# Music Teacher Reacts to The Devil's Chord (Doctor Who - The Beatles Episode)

For a lot of cultures, music and dance are inseparable. and uh this kind of separation of music from dance that we have in western culture is kind of unique in a lot of um in like across is kind of is unique across the world it's kind of this weird thing that music and dance like the idea that you could be a musician and not be a good dancer um uh kind of almost uniquely western thing anyway dance and music are inherently connected i like that they talk about this god there's no more love songs in a whole wide world there seems to be a a fixation on love songs as like the most important type of music in media i don't know if i entirely agree with it i think i think love songs are important um but i think there's lots of other emotions that music can express that seem to be like not as important when we're talking about the significance of music in in in media uh like in film and tv shows and things when like there needs to be like we need a love song without love songs the world is i mean what about what about heartbreak what about loss i don't know it seems weird the fixation on love songs anyway it's
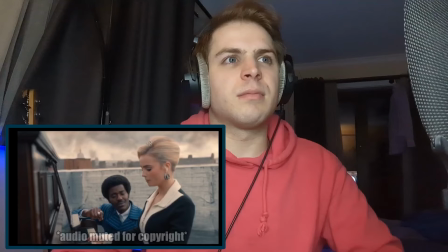17:25 all yours honey i
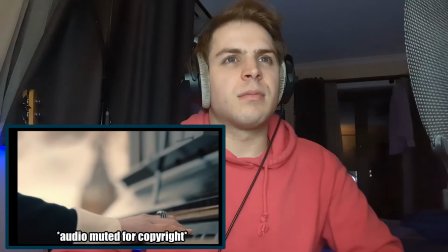like that the piano is a little bit out of tune in a world where music isn't that important like yeah why would you
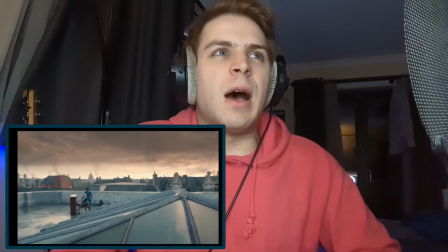17:40 uphold the tuning of the piano it's not as important right especially seeing as they seem to maybe get this off the street or somewhere I don't know where they got this piano and how they got it on the roof so it kind of makes sense that there's a little bit dinky and out of tuned probably
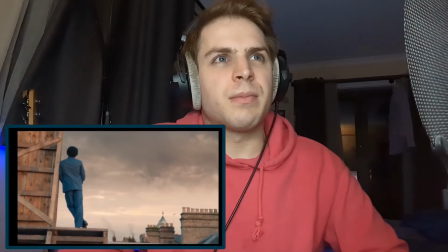not Millie Gibson's hands that's how these things tend to go maybe maybe she can play piano
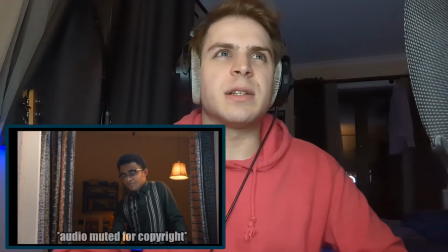18:07 maybe it's her this is a nice little sequence people reacting to music in different ways
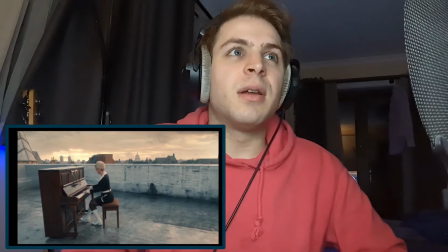18:15 cut so that you don't have to see Millie's hands on the piano. Although, that's, that was seemed pretty good.
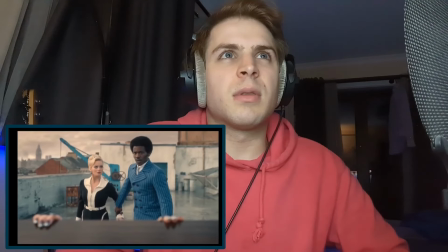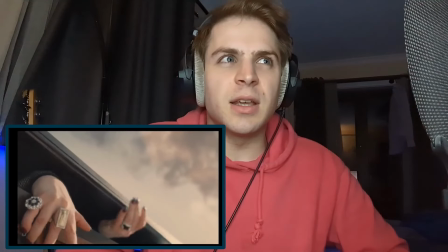18:30 Call back to the Toymaker episode.
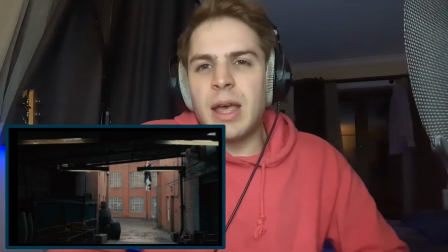18:35 Anyway. I like that, the sound of the piano hitting as they land on the ground. Cool.
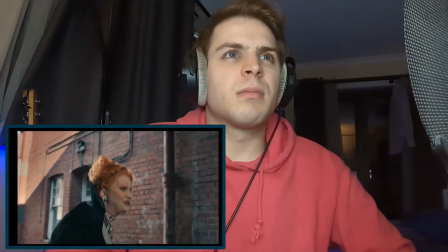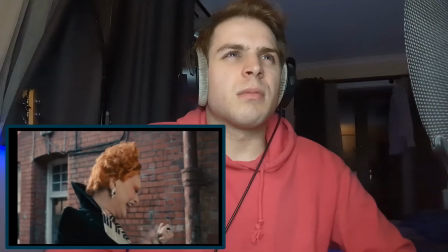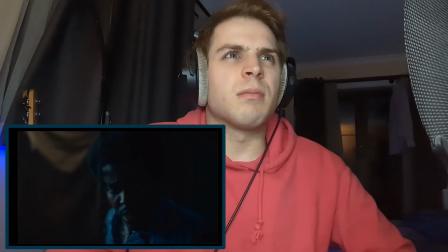okay once again sonic screwdriver doing something that it has never done before seemingly out of nowhere but it's a sonic screwdriver sonic screwdriver makes sense that it could do something like this make
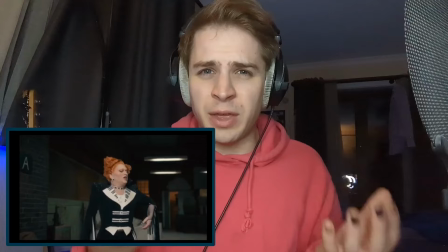19:14 absolute silence like this is actually one of the more sensical things that the sonic screwdriver has done i think this is really cool to watch the singing and have this complete lack of sound it's always really disconcerting in media when this happens, but there's this low drone underneath.
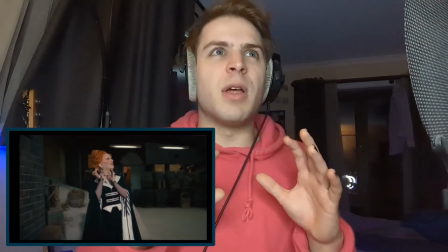19:36 It's so cool to have no sound or things like seeing the bottle crash, but there's this subtle ambience, and I think this would be far more effective if there was nothing underneath the scene.
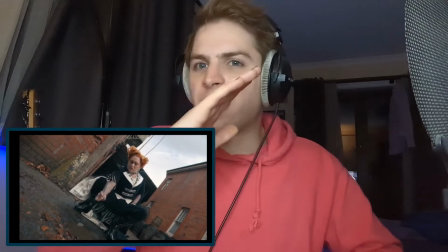19:53 Like the angle here.
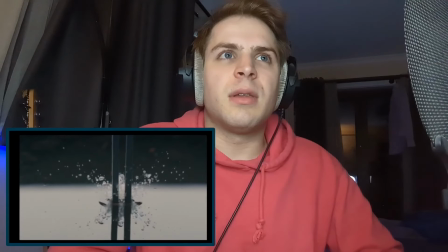Very cool, bringing the sound in like this.
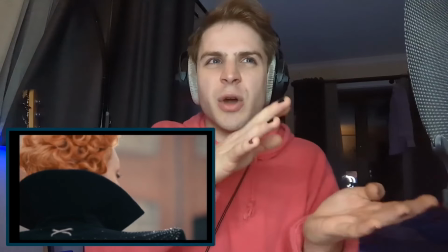20:06 I think that could have been more dramatic. I think, and, like, if you had no sound going to really big sound as the sound comes back, that would have been cooler.